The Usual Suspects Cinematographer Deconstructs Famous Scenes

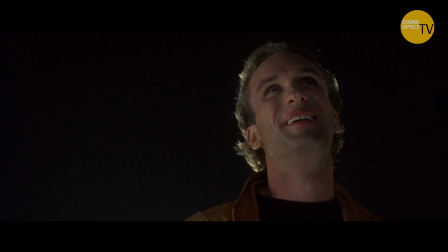(4:06)
John Ottman, who's Brian's long-term editor, I think I've done like 9 movies with him, you know,
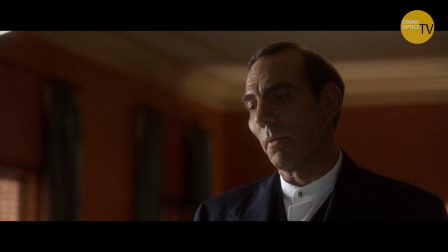(4:12)
is a master at taking disparate footage and putting it together to create these kind of montages. Usual Suspects, of all the movies I did with Brian, was the one movie where there was very little change in the script. It was my first movie with Brian. It was a 30-day shoot, really dense script, all on practical locations. So it was like, in this limited amount of time, how am I gonna do, you know, all this coverage that we need to do on a low budget and give it some motion?
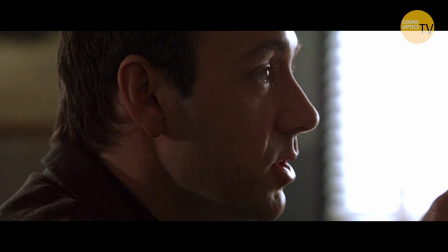(4:43)
For instance, I had 22 pages in that office and these long dialogue scenes.
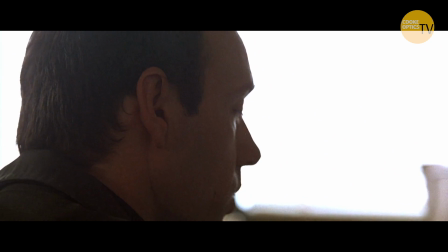(4:48)
So I have a 3-page dialogue scene and I've only got 8 feet I can move the camera.
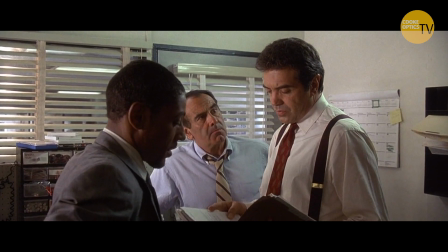(4:53)
But if I can incorporate an imperceptible zoom I can move the camera 8 feet super slow.
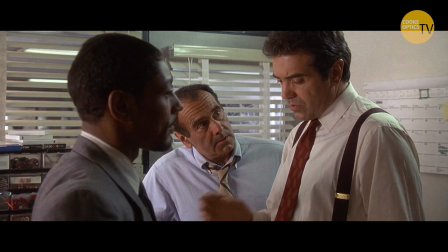(5:02)
And if I have a super slow zoom, I can actually go from like a, you know, 35 millimeter to a 150 millimeter lens,
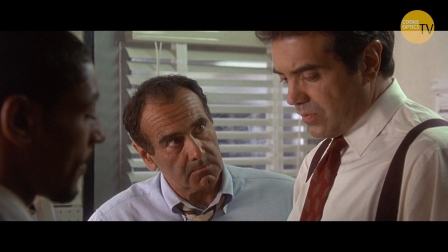(5:09)
and you'll never feel the zoom, but you'll get this constant feeling of motion. And that really became part of the signature style of the movie. Brian embraced it and almost to a fault on our pupil, where it was like, whoa, whoa, whoa, you know, like every shot doesn't have to be a push-in, you know.
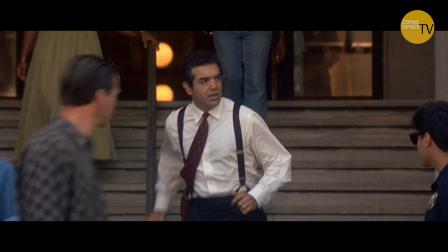(5:26)
And that's why on the first X-Men, I advocated anamorphic.
This close to getting caught and sticks his head out.
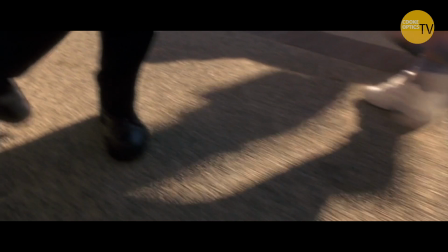(5:33) You get no guys for me. Because you're stupid, Verbal. Because you're a cripple.
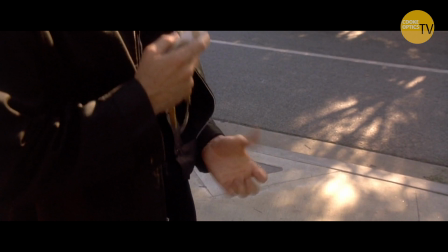(5:38) What I want to know is who's the gimp. You know, you know the whole fucking time.
I would love to say there was some great master design plan,
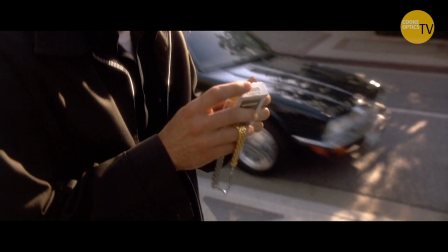(5:46)
but really it was just fairly straightforward way of showing this amazing twist, which was really in the script.
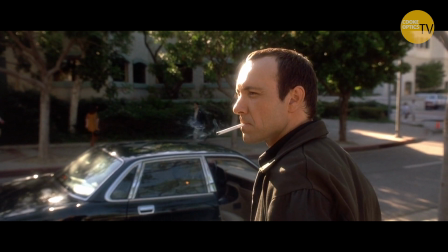(5:54)
So really Chris McQuarrie and his script is what has to be given a lot of the credit for this great twist.
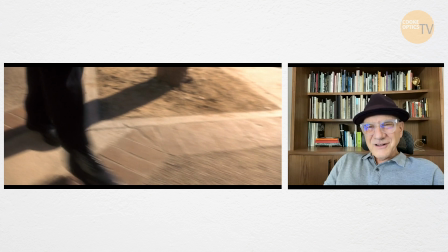(6:03)
You're kind of peeling the onion away little by little and holding the face up to be the, well, almost the final straw.
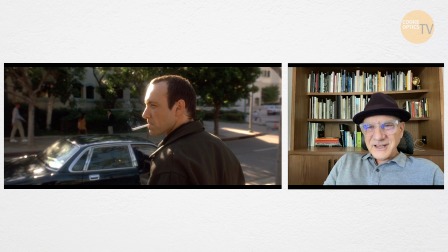(6:11)
But, you know, that's when, like, oh my God, he's Keyser Soze. I had no idea all along. The weakest link is the strongest element.
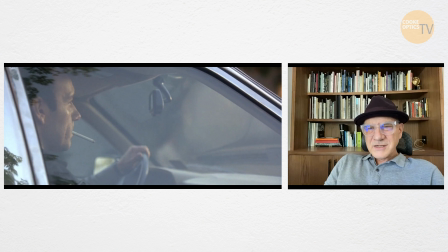(6:18)
And then you top it off by the Kobayashi reveal in the car.
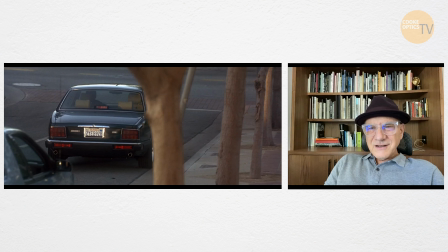(6:23)
And again, that was done as a reveal where, you know, you don't realize it.
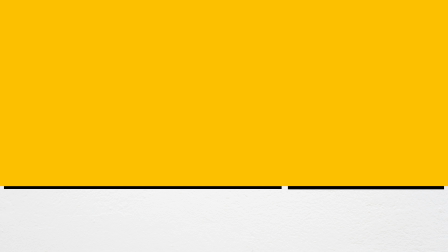(6:28) And, oh my, look at that. My legs, Keyser. First thing I learned on the job, you know what it was?
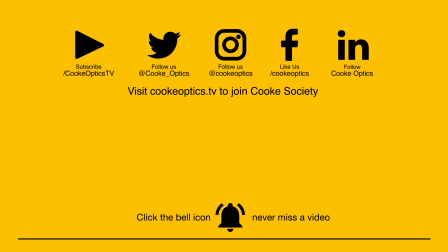(6:36) How to spot a murderer.